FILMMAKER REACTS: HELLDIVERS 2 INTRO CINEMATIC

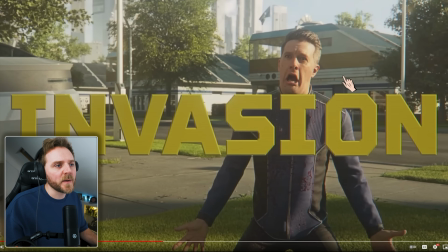10:20 So you get like this grid, obviously, but then they filter it here to make it look like it is a screen but just to sell you on the
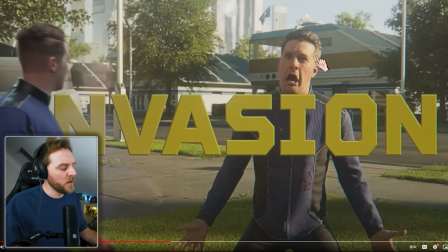10:26 believability of it is the reflection here but look so you've got your golden lighting here and then to make it look like he's in a
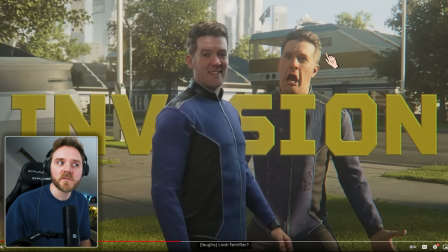10:34 studio lighting they changed to kelvin okay kelvin being the color temperature of light so here you can see that he's obviously he's got more of the cinematic commercial look yes we're still in the commercial space but they changed kelvin to more what I've got here which is more around about the 5500 mark
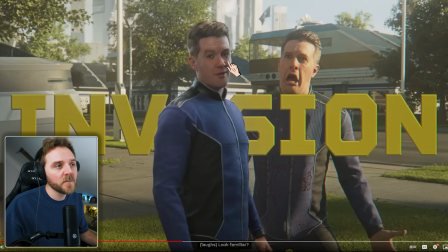10:51 to make it look more like a studio lighting and he's evenly lit you see we're here he's got a major color temperature here and a darker shadow here still got the nice bloom with a bit of shadow but it has more of a studio lighting as in look at his hair light look
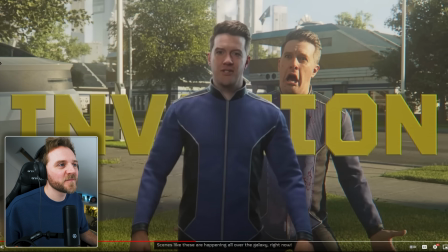11:07 familiar scenes like these are happening all over the galaxy right now can i just say here the the capture here the motion capture is sublime isn't it it's getting it's really getting to that next level now is there any more cinematics in this i'd love to know if there is if they look
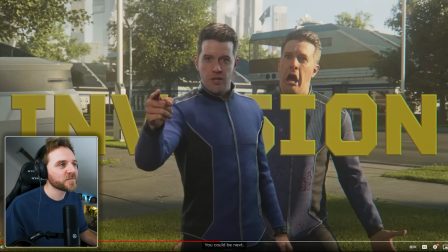11:26 like this i'd be all over it you could be next that is unless
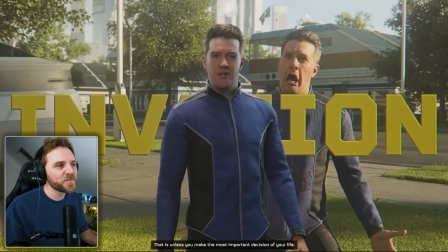11:32 you make the most important the mouth is still a bit your mouth is the only thing that gives it way isn't it with these sort of things?
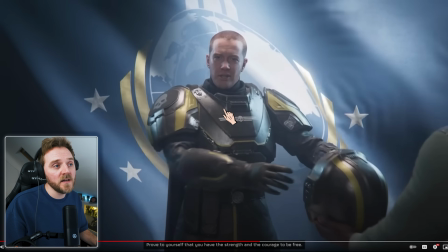11:40 That was really nice. Okay so I mentioned this in the when I was watching it this is what they call a match cut.
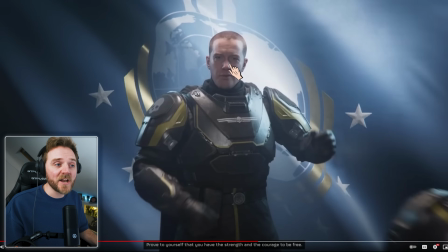11:45 A match cut is exactly how it sounds you're matching the same cut that you just had okay.
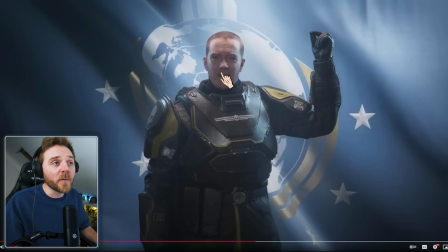11:51 So let me go back so I'm going to go frame by frame just so I'll get it bang on.
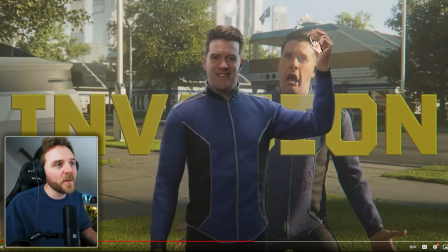11:56 So if you look where his eyes are yeah the whole body shape everything is the same obviously there's a slight change these ears and that and obviously he's got body armor on but this is what they call a match cut okay so it matches literally the next cut
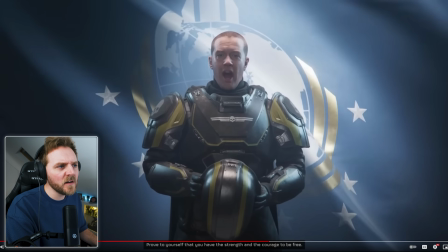12:11 prove to yourself i really like that and i think they changed the lighting of it as well just to give it a bit more your life prove
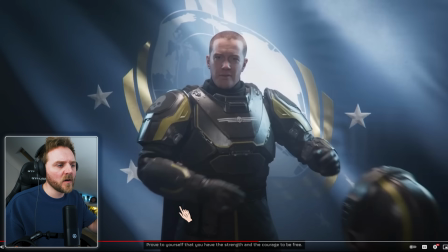12:18 yeah so they make it a little bit more dramatic so they've darkened in the shadows a lot more here and they've given him a little bit more of a shadow here and just concentrated more of the overhead lighting and they've added blue you see that in the lighting.
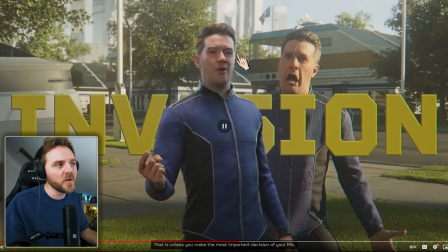12:31 Lighting tells you everything. So if you look here, you've got the more of white 5500.
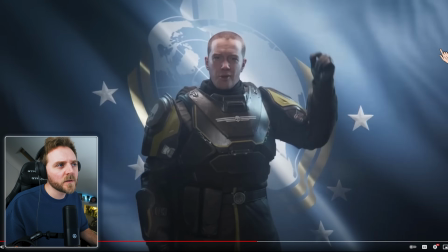12:37 There's a little bit of blue hint there, or blue hue, but it's more bluer here, okay, especially in his body armor.
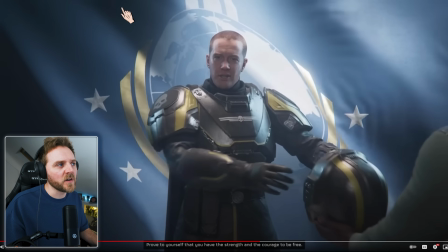12:46 I think they're trying to match this.
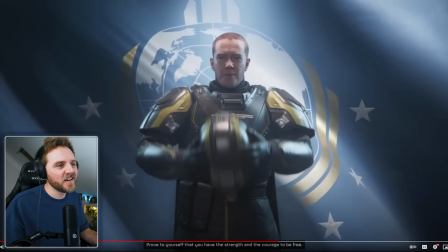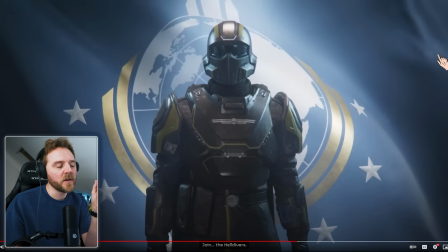12:54 I love that. When he put helmet on, they completely changed the tone of his voice. It sounds like it's coming through a voice box. Do you know what? What makes this commercial, commercial, what makes this cinematic really good? Do you know what he's selling to me? I said commercial because it sold it to me that it's a commercial. He's, you've got the music, you've got the comedy, you've got the writing of it. I love that. But the fact that you've got loads of, you've got the ambience of the world, but you've got all the foley, foley being the sound of the clothing, the armor and the change of his voice. I love it. It just makes it look more believable.
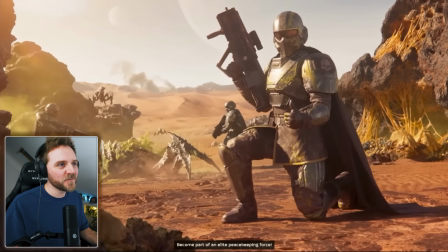13:29 The Helldivers become part of an elite.
Okay, so look here, we're in an alien world now.
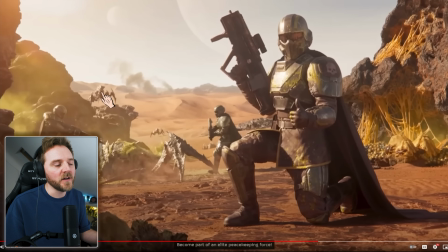13:35 They completely changed their lighting, but they immediately tell you that it's, you're in an alien world, obviously other than the bugs, but the lighting alone. Look how cinematic it looks. It still looks cinematic, but it's got a commercial vibe.
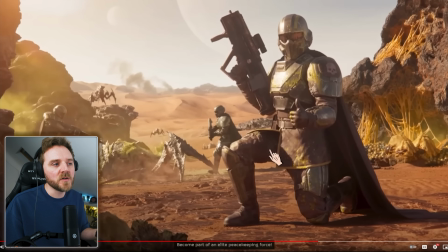13:49 Look at it. It's gorgeous. You've got your depth, you've got your three layers, you've got your foreground, you've got your main ground and you've got your background. Okay, so you've got tons of texture in the shots. Look at the time of day or where the sun is. They're giving you loads of shadow here. And look at this. They've got a bit of dirty framing here. Because, dirty framing by the way.
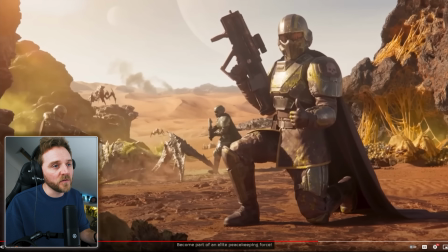14:07 So imagine this rock formation here wasn't here. It was just him. And this was just all desert. That is called clean framing. While having it dirty framing. By putting something in the way and making it dark.